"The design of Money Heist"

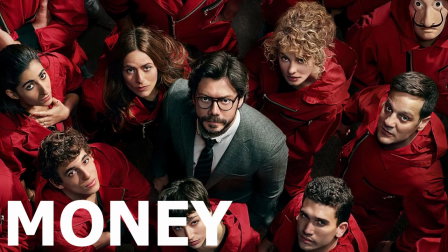0s
Money Heist
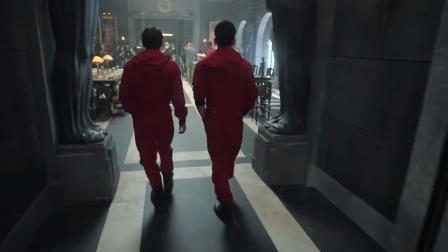4s
It's a show that probably doesn't need an introduction, and its last and final chapter is finally here.
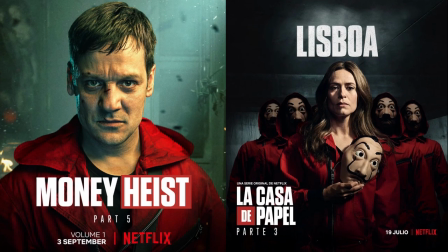11s
Now, there's a lot that we can discuss about the series, from its underlying themes and philosophies,
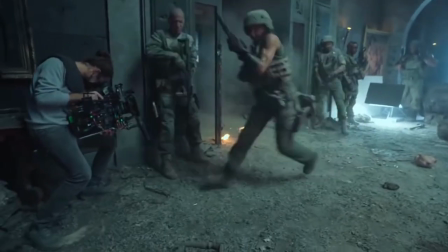17s
to its action sequences, to even the greatly complex and layered characters.
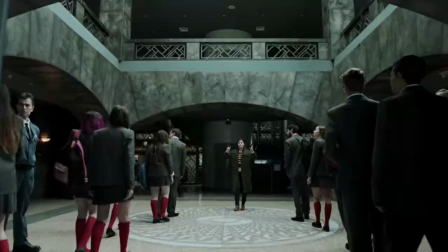22s
But when I watched this show, I was a bit transfixed on the stage that brought this show to life.
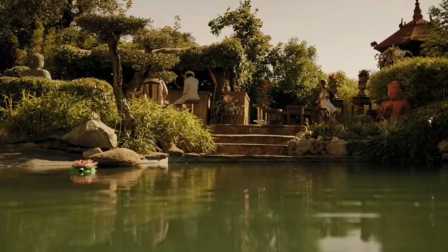28s
Yes, I am talking about the architecture and design that went behind it. In this video today, we will explore the different shooting locations,
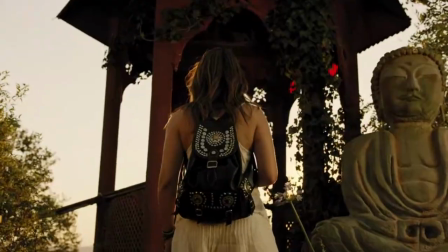37s
design themes and the overall impact of architecture in the crazy world of money heist.
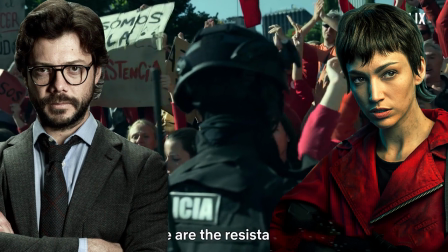52s
There are a lot of incredible places that we need to discuss in this video.
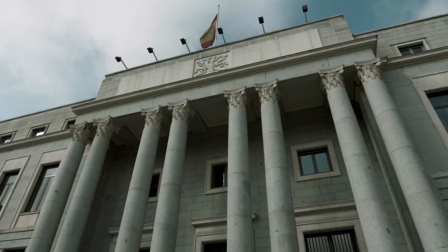56s
But first, let's start with the central stage for season 1 and 2, the Royal Mint of Spain.
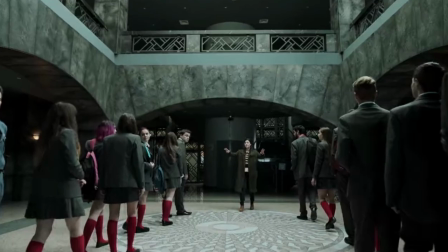62s
This is the building that stands tall as a fortress with these amazing interiors for which the professor even created a model.
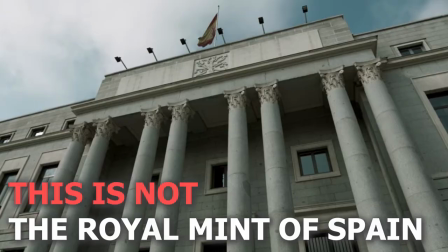70s
Well, not to burst your bubble, but this isn't actually the Royal Mint of Spain.
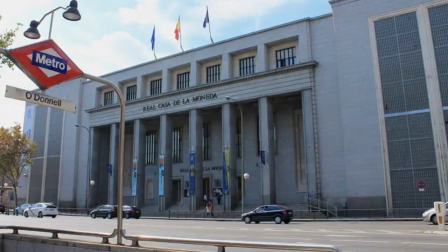75s
The real Royal Mint is where the country's money is printed. So of course, shooting there would not have been possible.
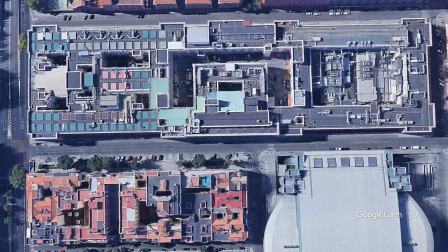82s
Further, the mint is located on a narrow street. So even if they wanted to shoot on the outside, the logistics just wouldn't have made sense.
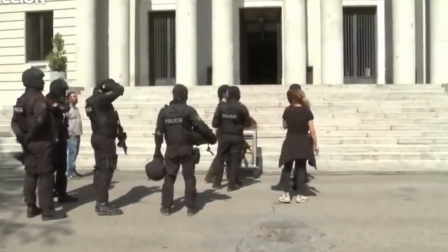90s
So, to shoot these scenes, a new location was found, the headquarters of the Spanish National Research Council.
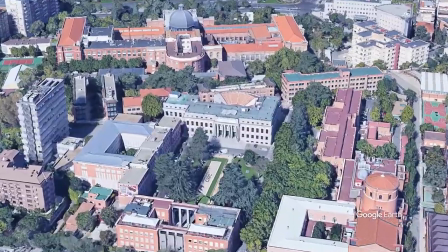97s
This space, known to be the largest scientific research institute in Europe,
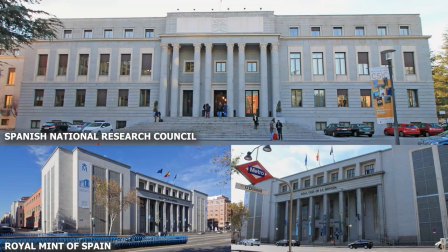101s
was picked because its architectural style, or language as you may see, was very similar to the Royal Mint.
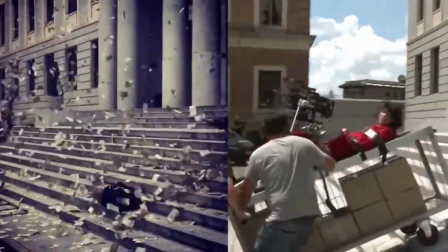108s
And there is a huge space in front of the building, which gave the crew ample space to shoot.
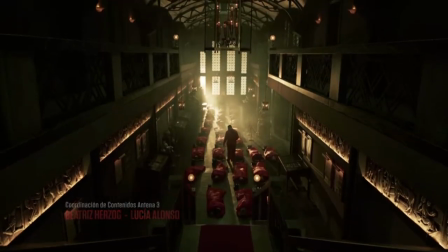113s
But in this space, only the external scenes were shot. The internal scenes were mostly shot in another location and these sets were all built for the shoot.
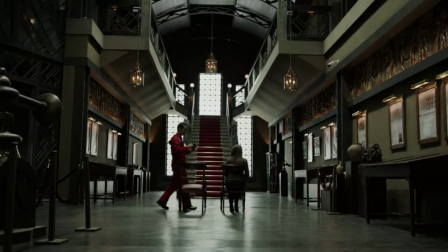122s
When you look at the interior shots, they look grand and authoritative. They look like spaces where there will be order and discipline.
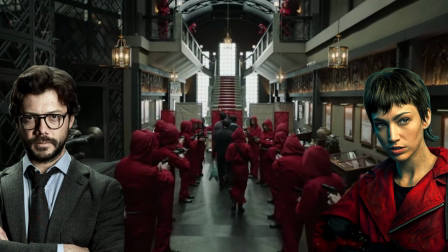130s
And then when they created disorder and chaos in a location like this, it took the visuals of the show to a whole new level.
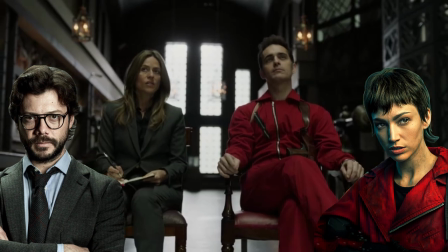137s
But there were two more spaces of this building that were shot on location. The first is the room where the money was being printed.
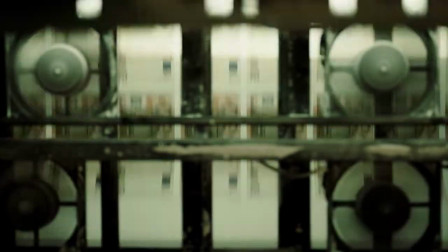144s
So, remember the heist in season 1 was about printing banknotes and we saw these rooms with giant printers where the plan was being executed.
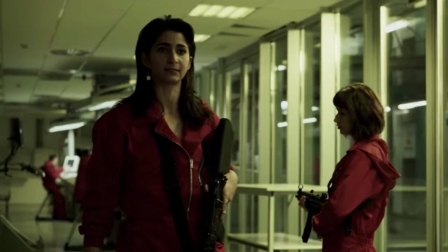153s
These shots were all shot in the printing rooms of a company called ABC.
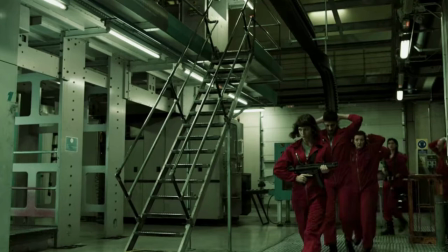157s
They had giant machines and the setup was perfect to mimic what printing in the Royal Mint would feel like.
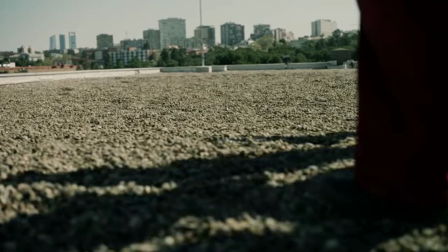164s
Another location that we thought was from the Royal Mint of Spain because of seamless editing were the scenes shot on the roof.
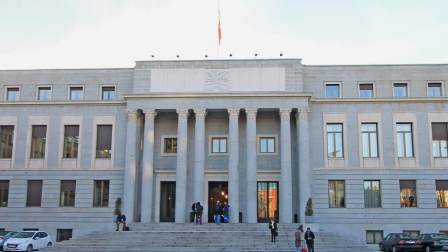170s
Now, going to the roof was not possible at the headquarters of CSIC as it does not have a rooftop.
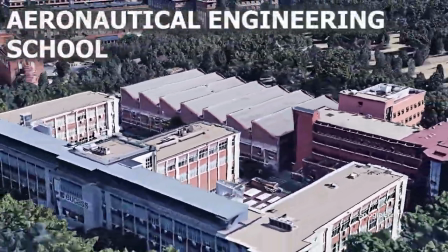178s
Therefore, for these scenes, they went to the rooftop of the Aeronautical Engineering School at Madrid and shot these scenes there.
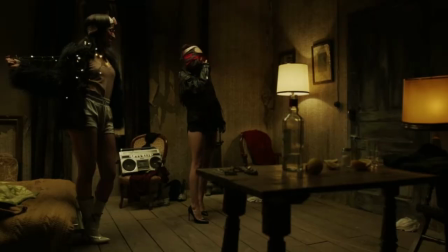190s
One of the most beautiful spaces from season 1 and 2 was the house where all the members of the team stayed and trained for 6 months.
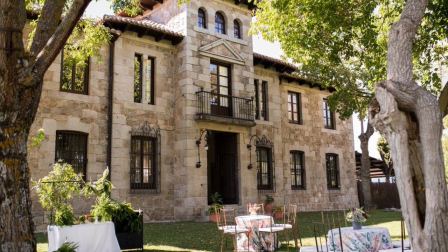199s
It's actually a rental place where wedding banquets are usually held.
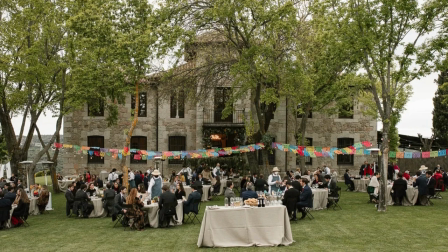204s
The charming house surrounded by a rustic garden is called Finca El Gasco and has no less than 11 rooms,
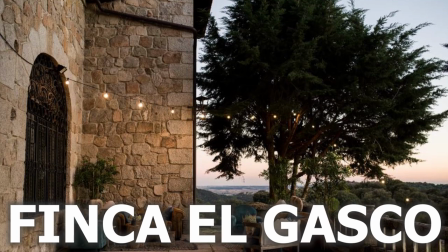211s
5 bathrooms and kitchen, which makes it a perfect venue for special occasions.
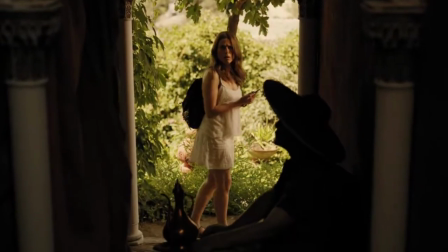218s
Another location that we see towards the end of season 2 is Philippines, when Raquel goes to find the professor.
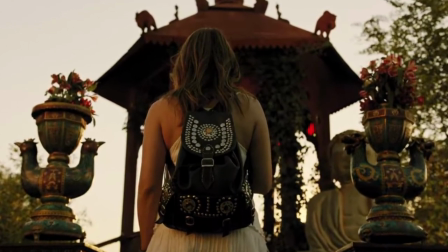225s
Well, these scenes weren't actually shot in the Philippines.
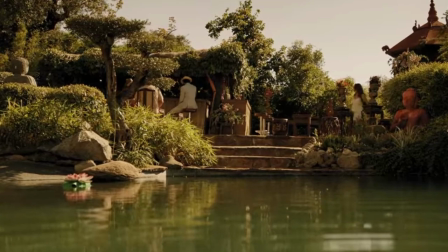229s
For those of you who do not know, Money Heist was originally built for the Spanish TV. and it was a total flop there.
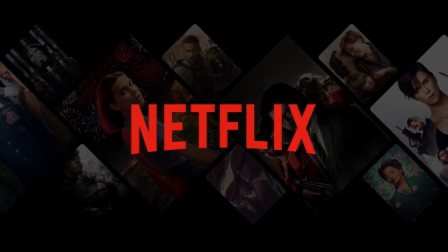236s
Netflix then bought it and put it up on its platform and just like that, without Netflix even promoting it, it went viral.
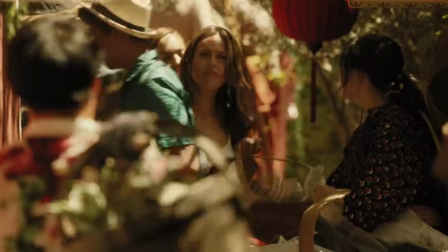244s
When the ending of season 2 was being shot, the show was actually cancelled.